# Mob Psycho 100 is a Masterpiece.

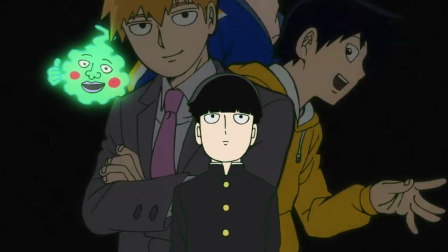Watching him fight and struggle to become the person that he wants to be, to find out what it is that's important to him, and learning to speak up for himself.
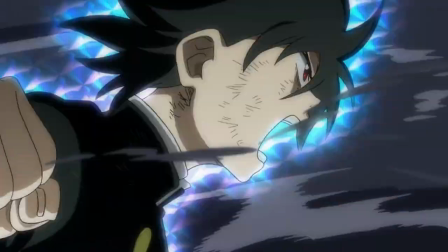We aren't rooting for him to win a fight, as we already know the predetermined outcome.
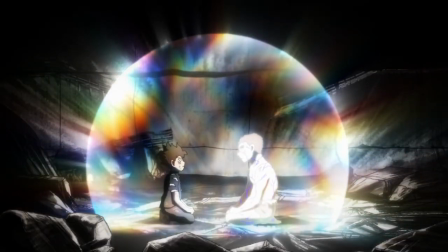Mob is going to win, but rather hoping that he's able to stand by what he thinks is right.
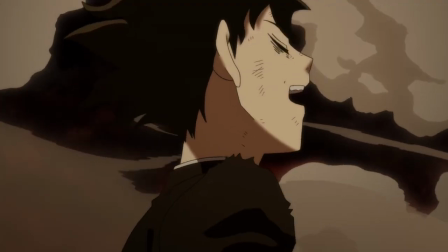He goes on to fail, loses his composure, and does things that go against everything he thought he had learned.
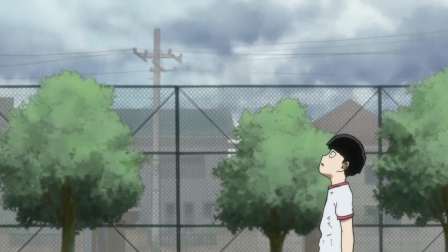But rather than giving up after encountering the first setback, he just gets up and tries even harder the next time.
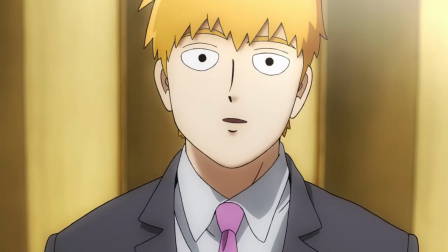Watching the people he interacts with slowly come to realize what an incredible person he is, not because of his powerful psychic abilities,
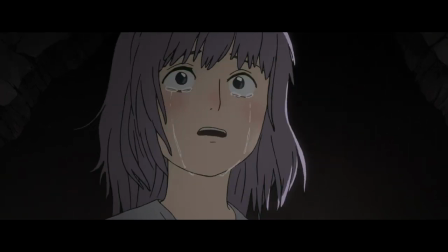but because of his innate kindness and determination, is where the real payoff of the show lies.
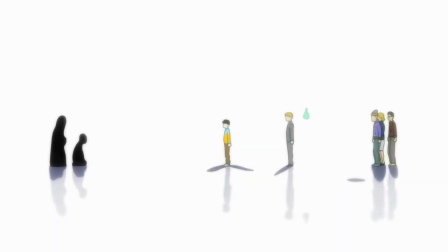And while there is some semblance of an overarching plotline, the development of our flawed main characters is far and away the best part of the series.
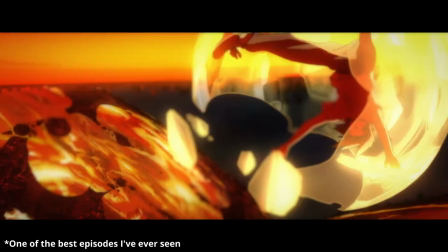Of course, while I could continue sucking off the writing of the show until my lips are chapped,
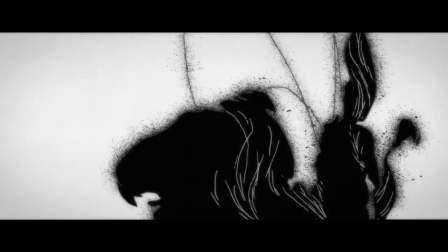none of this works as a piece of animation unless the animation is actually somewhat good.
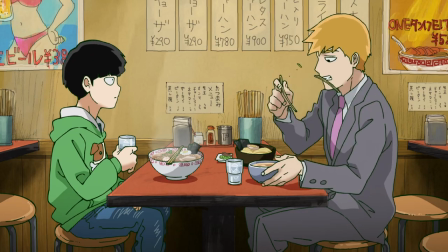Wow.
One reason that I think the art style actually ends up working to the show's benefit is that because of the simplicity of the character designs,
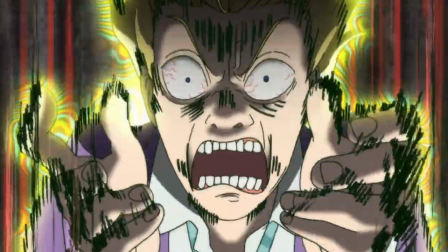it's easy to exaggerate the shit out of the reactions without losing too much detail.
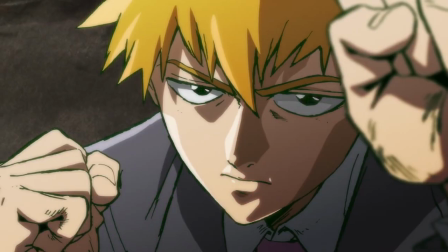Everything from the way the characters walk, talk, and punch each other with fistfuls of salt are oh so vibrant and full of life.
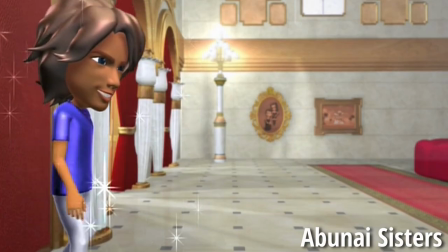It's impossible to visually convey feelings of sadness or anger if your character moves like a 2x4 plank of wood with a finger up its ass.
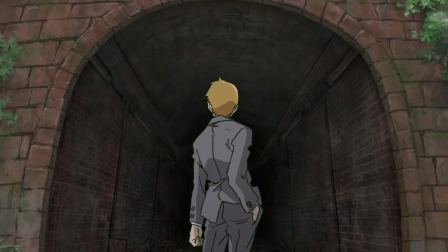But thanks to the animation team's efforts, they are able to command the tone at will through the use of either overblown or more subtle shots.
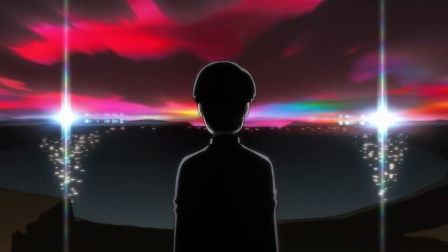And regardless of their choice, it still fits into the world that they've established.
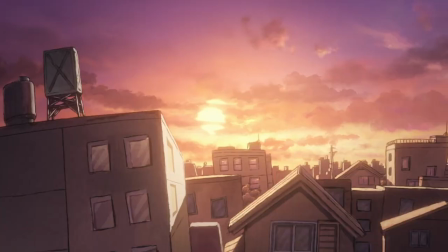And while I stand by my statement that the art style really can be a pretty big turnoff for a new viewer,
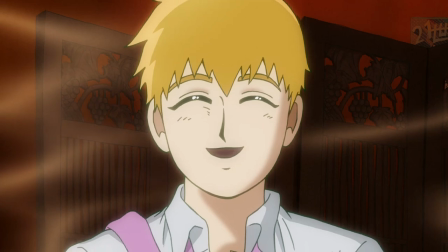I also believe that once you've seen it in action, like what you've been watching on the screen for the past couple of minutes,
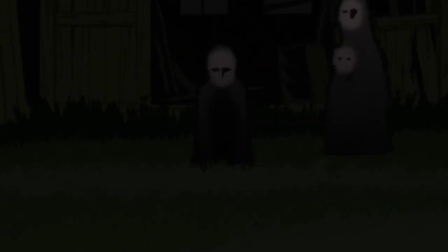it becomes a little bit clearer as to why it works for so many others. The character animation is on point.
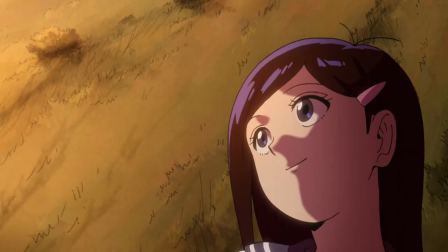The fight scenes are out of this world and would take an entirely separate video to break down, and the heartwarming narrative can be related to no matter where you come from.
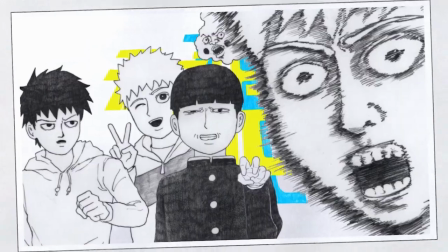Because of all these different factors, Mob Psycho 100 really does feel like one of those special, one-off kinds of shows.
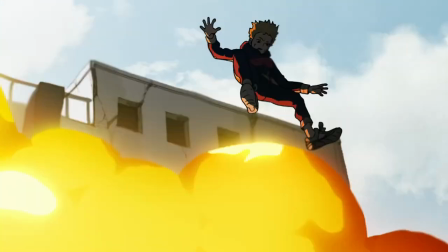The team had the perfect situation, in which they had all the talent, source material, and passion needed to create something truly special.
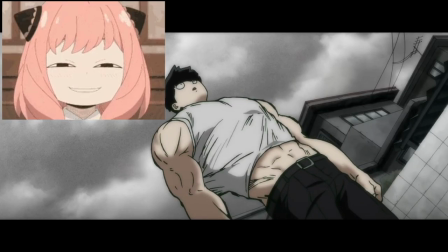And then they actually went and did it, which is all the more impressive.
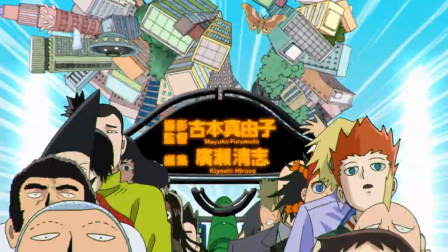I could sit here all day and try to unpack why this show made me and so many others care so damn much about these goofy characters.
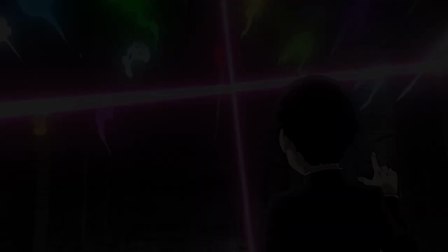But for now, I think this is all I've got.
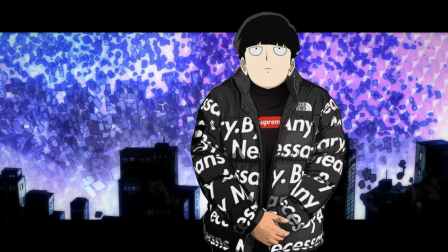What I'm really trying to say is that this show had no right going as hard as it does, but I love it.
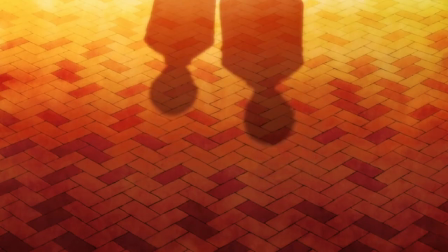And I think that anybody else who gives it a chance will end up loving it as well. Also, the openings are bangers.